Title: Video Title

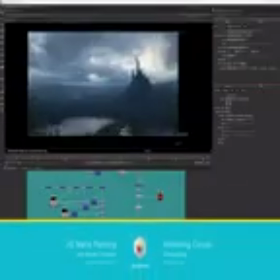So now that we have our matte painting and the CG that are sitting pretty well in the shots,
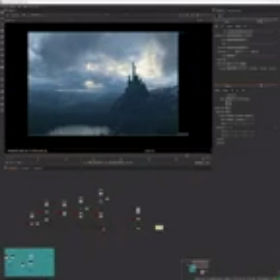now that we have all our projection setups that are ready, we can start to do a bit of compositing, so adding life. There's a whole lot of stuff you can do inside of Nuke, so obviously I will not be able to cover everything.
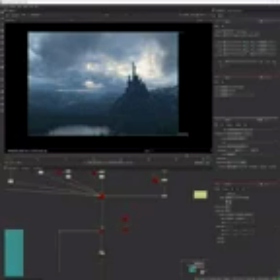I'm just gonna cover like a few basic things, a few little tricks that I use, and once again, just because I do something one way doesn't mean it is the only way.
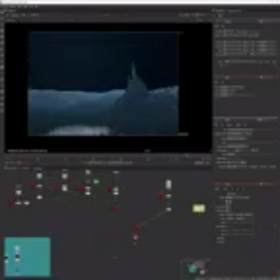So the first thing I'm doing here is separating actually my sky into another scene node.
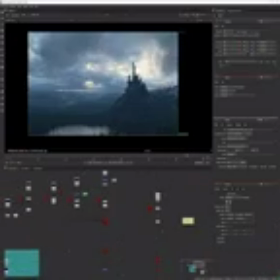And that is gonna allow me to do a few stuff, like for example, light traps, etc. So, and it's just, I mean, most of the time I like to have the sky in a separate scene.
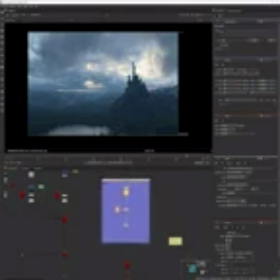Sometimes also different elements in the scene. I might have a few mountains in one scene node, a few others in another scene node. So I'm just keeping everything quite readable and organized here. So now I have the sky in another scene node.
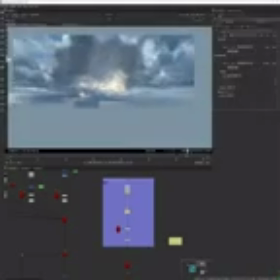One thing I can start doing is use a grid wrap to start very subtly animating those clouds.
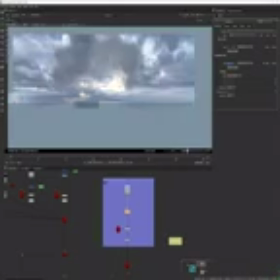Because if you take a look outside, clouds are moving fast or slowly depending on the wind. But in this case, I have this very dramatic kind of lighting. It's very fantasy, a bit dark type of shot.
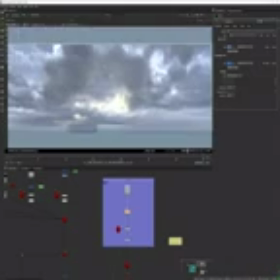So I surely want to have some movement in those clouds. So I'm using those grid wrap nodes to do this, and you can add a bunch of those. So what I'm doing is first determine where I want this grid.
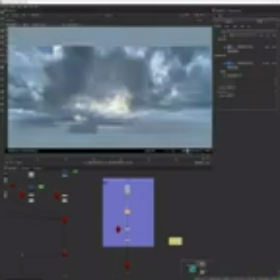Then all you have to do is to set a keyframe at the first frame, then set another keyframe at the last frame of the shot,
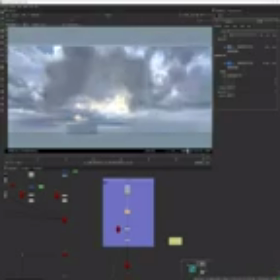and you just move the dots around where you want them to be at the end of the shot.
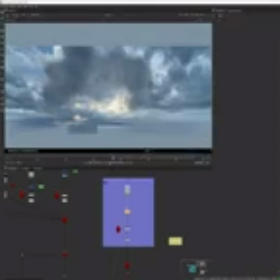Now, one thing I would say though is that using this node can make the render quite slow. It does make the whole script a lot heavier, so just be aware of that.
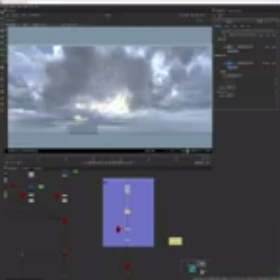So I'm gonna use maybe one or two different grid wraps. Usually I start by one that covers the whole sky, and I use this one for like the general direction for like the big chunks of clouds. Then I might use up to 2, 3, 4, 5 sometimes smaller grid wraps that would cover more smaller movements,
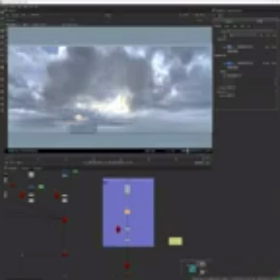like maybe clouds running on themselves and stuff like that. Stuff for maybe clouds that are closer to the foreground.
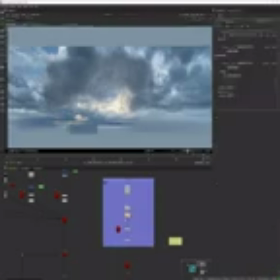So I can add a second one here. I don't think I will use more than 2 or 3 for this shot.
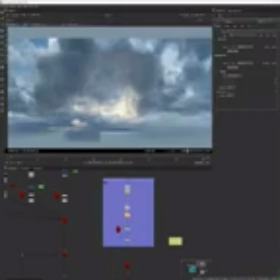And as you can see, I'm gonna cover a smaller surface here of the clouds. So I'm gonna draw the zone where I want the coverage to be of this grid wrap,
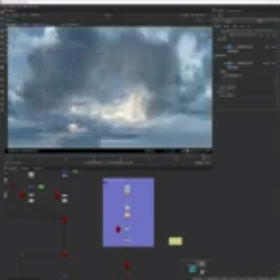and I put a keyframe at the first frame, and then I go to the last frame of the shot and I move the dots around, and that will actually automatically create a new keyframe. Now, since the shot is quite long, I'm not quite afraid of doing like quite a large movement.
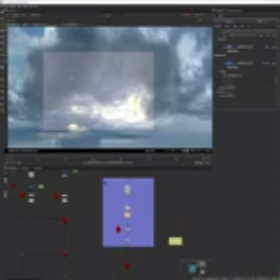So I'm sure we can actually see the clouds moving.
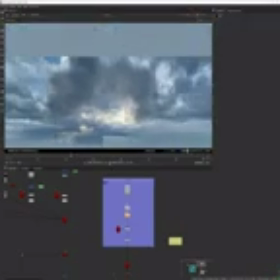It's kind of tricky sometimes, because sometimes it might look good, sometimes it just gives this weird parallax effect. So it also depends on the camera move. It might not always look good, so there's definitely a bit of trial and error here. It usually takes quite a while for me to do like a really convincing type of cloud movement.
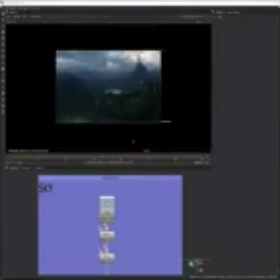Okay, I think it's not too bad. So it's a subtle movement, but it might work.
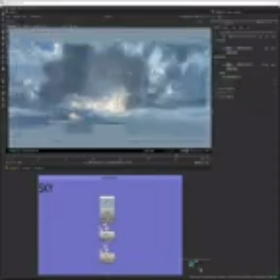I'm just wondering at this point if I will maybe invert the direction of the movement or not.
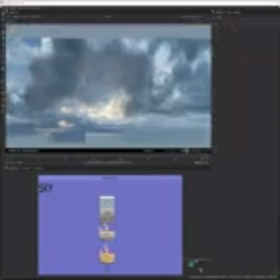I'm not quite sure yet. I will keep going with this direction for the moment. I'm gonna tweak those grid wrap a little bit because I just want the movement to be a bit more visible, so it's a bit more dramatic. Because I imagine this day to be not exactly a calm day, more the type of like stormy, I guess.
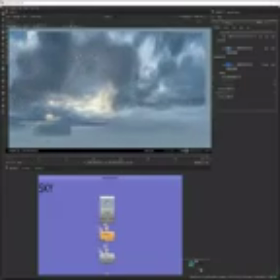So definitely those clouds, I want those clouds to move just a bit faster. And also, I mean, it's obvious,
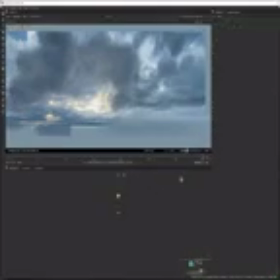but you want to pay attention to the fact that the clouds that are closer to you will obviously move faster than the ones in the background.